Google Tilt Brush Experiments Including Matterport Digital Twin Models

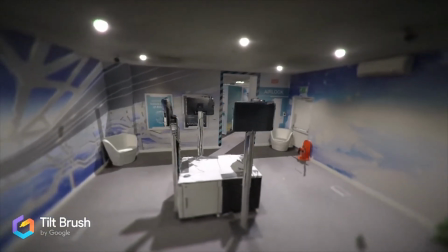So the advantage, again, of using Tilt Brush in this way is that you can create some very smooth camera movements.
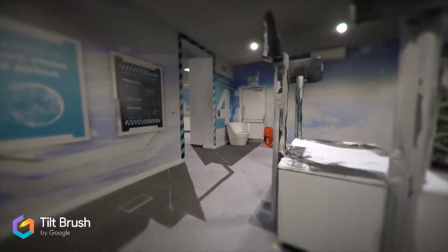And you can plan all of these using the camera movement tool within Google Tilt Brush.
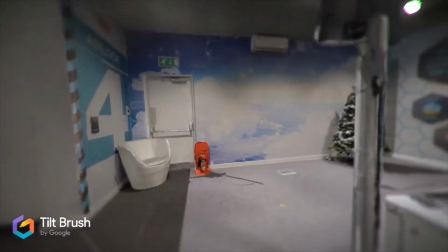So again, this is kind of a fun model to actually look at.
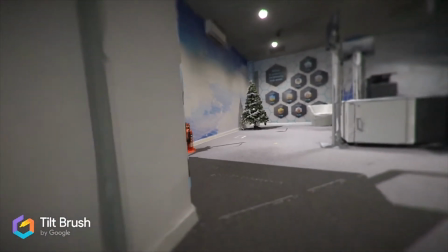And again, that smooth camera movement to the next scene.
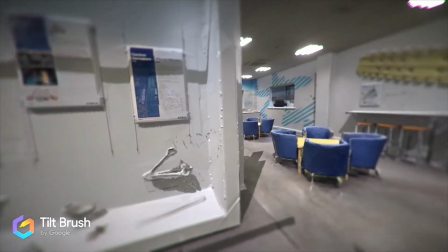What I will add here is that you're seeing a reasonably low poly version of the visitor center from the OBJ file.
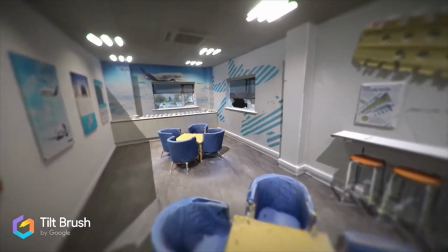This is because the Matterport system isn't designed to create these models,
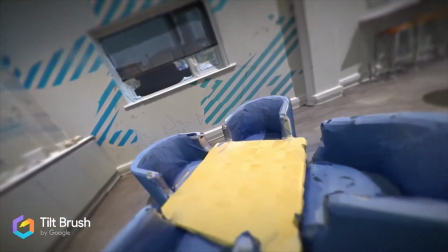it's designed to assist in the way that the photography, the very very high quality photography, looks realistic as you move through the scene.
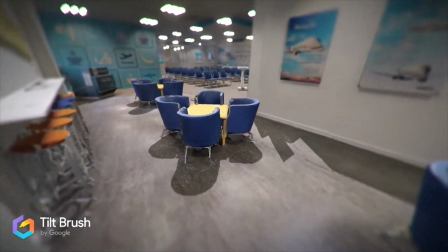So all of this 3D data is really just to support the high resolution,
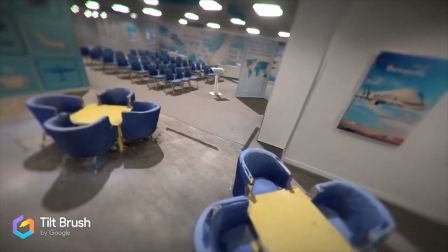high definition HDR photography that the Matterport system creates.
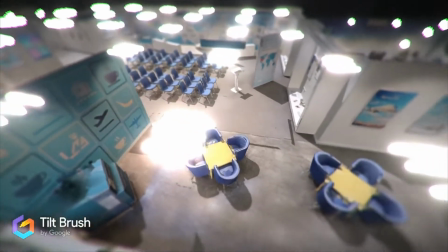But when you import into Google Tilt Brush, it's a lot of fun. It's realistic enough.
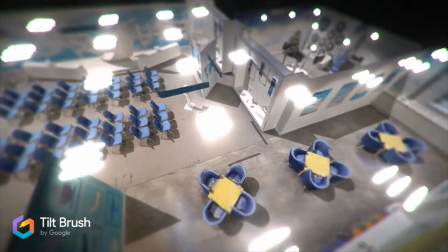There's enough resolution to make it worthwhile as an experience.
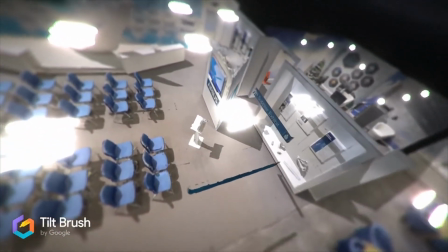And even if someone was to use this on a professional or semi-professional basis,
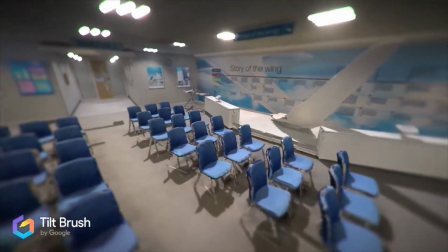it does create a really good impression of the environment that was captured.
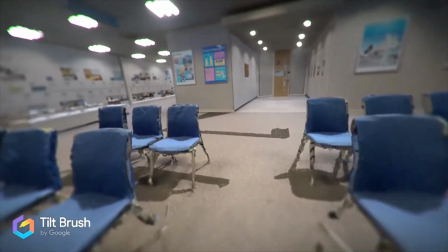So as you can see with the seats, you can see the sort of poly count that we're talking about there.
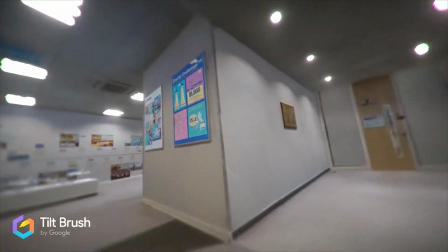But again, if you ignore that, you get a real impression of what the Airbus Visitor Center is like.
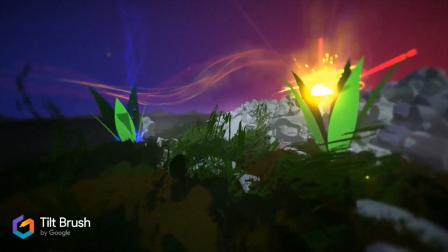So now this final example was really, again, another experiment in lighting and using interesting colors for the background.
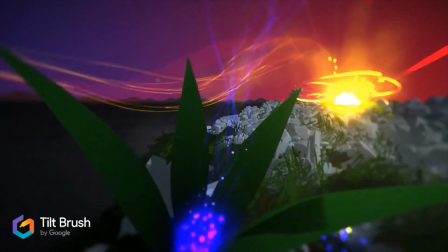And again, using the matte hull to create the rock effects. you've
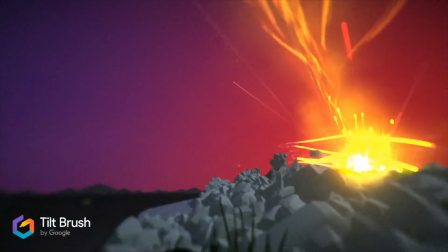got sort of fire flying through the sky that looks like beams of energy and light
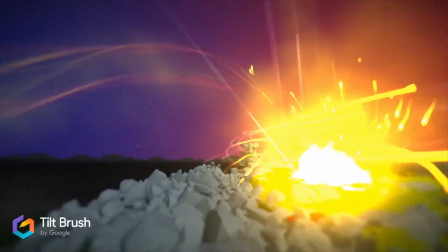and really just wanted to sort of see how far i could push the sort of light and magic effects that can be created so again you've got these strange plants you've got you've got the kind of bristle brush on the ground to create a brush kind of organic
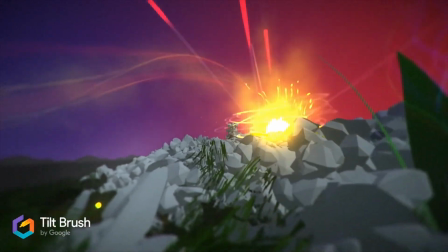effect the way the camera moves and And the colours and the fire and the energy was really what this experiment was all about.